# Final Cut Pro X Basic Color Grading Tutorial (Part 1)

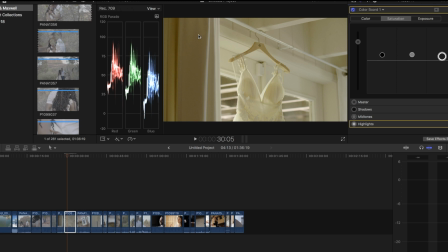So look at this green overcast, as you can see around here. You can actually tell over here. See how much green is in blue? So let's go to the color board. We're gonna take our highlights. We're gonna up it in the blue area to kind of go up and match. Now how they're all lined up here.
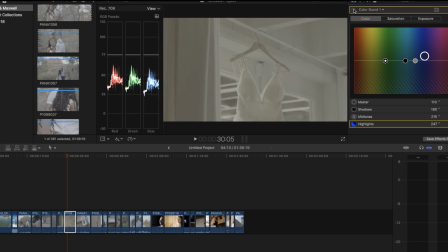So now this is more, so this would be before, after, before, after.
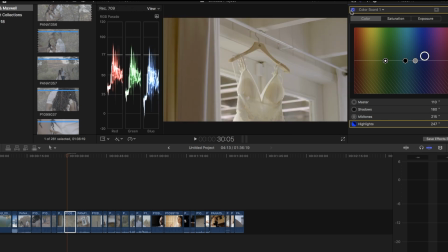It kind of gives it a nice little, so this is also before. So before, this has that green yellow tint, so we want to bring up blues to kind of give it overall good white balance.
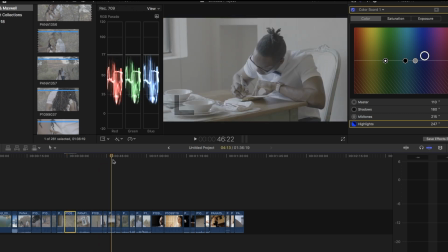So there's that kind of shot. All right, so we'll do this other stuff later in the more complex, but right now, let's go to a natural look.
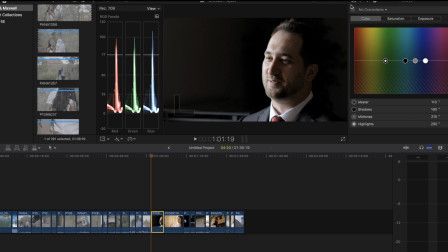So this is the natural profile on the GH5. I always go back and forth between the natural and the V-Log, just depending on what situation I'm in. So this is 4K natural. We're doing a nice little sit-down interview, have them right in front of the window to get some good daylight,
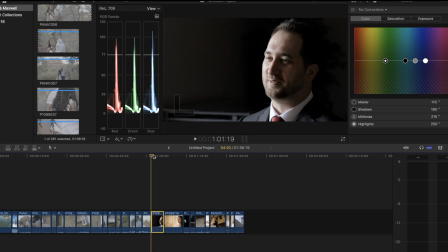turn off all the other lights in the room, and it gives that really good dramatic effect. So as you can tell over here, all this peaking right here of the highlights is all from this part of his face.
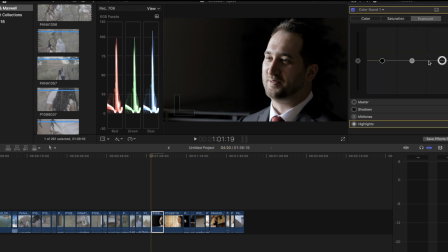So let's raise our midtones here a little bit just so we get some more of his right side of his face. Let's bring down the shadows just a tiny bit. The shadows are pretty much perfect. So we'll bring the midtones up a tiny bit like this. Add some saturation.
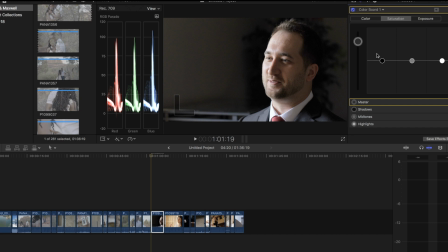There, and that gives us a nice little base. With these kind of things, I really like to curve this kind of footage because it looks so much more cinematic.
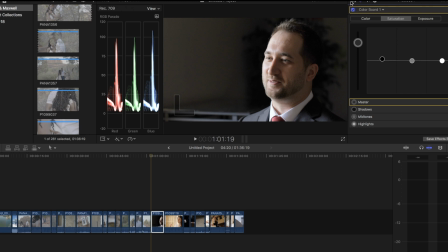And I'll show you guys that in the next episode. But let's just do a quick review before, after. Just gives it a nice, more bright feel, and that way we can curve it and let it up later. And load it up later, rather, with LUTs.
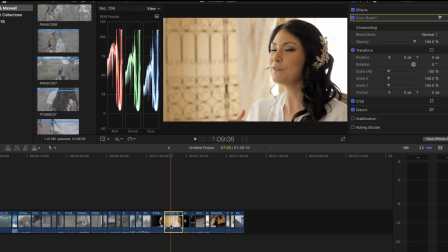Here's another. This is the bride's interview. It's very bright back here. That's what the peaking is over here. This is all this highlight right here. So if remember, left to right. So all this is pretty much exposed very well, but when he gets over here, it's kind of clipped.
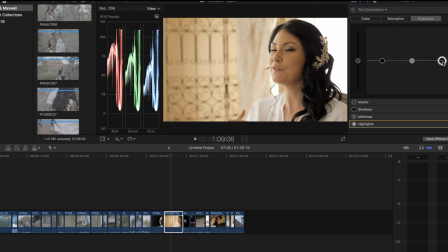So let's go to the exposure. We'll bring this down a slight tad. We'll bring down the shadows a slight tad. We will raise the midtones. Like so. Add some saturation.
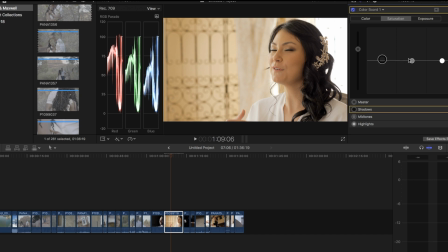I usually don't like adding saturation until we actually do the LUT, because LUTs provide saturation. So I think in the next part, I'll kind of have the saturation just at the base. And then after we add the LUT, we'll add some saturation if need be. But overall, I kind of like this.
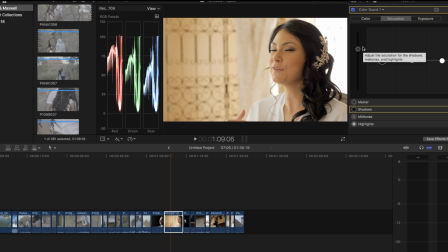The white balance looks pretty good. Before, after, it just gives it a nice little brightness to her face. And for these, I really like to make I usually like having my brides in more of a bright room and kind of my grooms more in a dark. It's kind of like, I don't know.
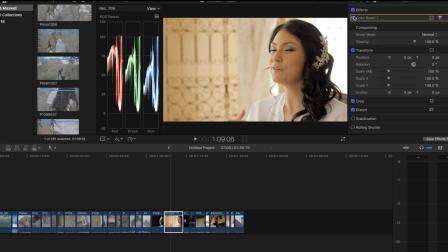It's like I like the dramatic look for the guys and more of the bright kind of happy look for the girls. So that's a good way if you guys want to set up your guys' interviews. It's all about composition and all about lighting.
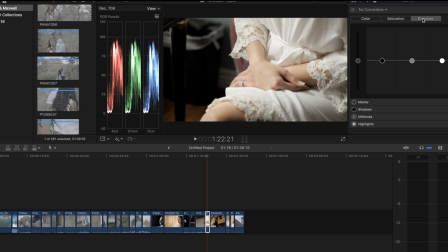And I really like, she was right in front of the window right here. I have the light hitting her perfectly. We closed the shears on the blinds, so we're able to get a nice diffused light. It's like perfect contrast with the lighting. So as you can tell over here, this is pretty much spot on. I think all we got to really do is raise the highlights a tiny bit,
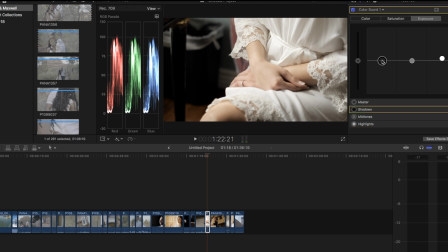bring down the shadows just a tiny bit, add some a little bit of midtones, saturation, and that's a great way. So before, after, it's going to look really good when we put a nice little LUT on there.
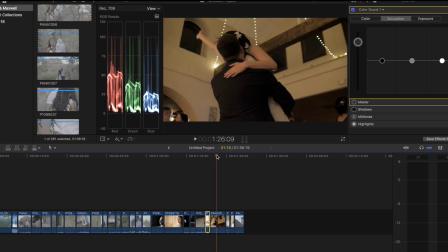So this is more of a darker scene.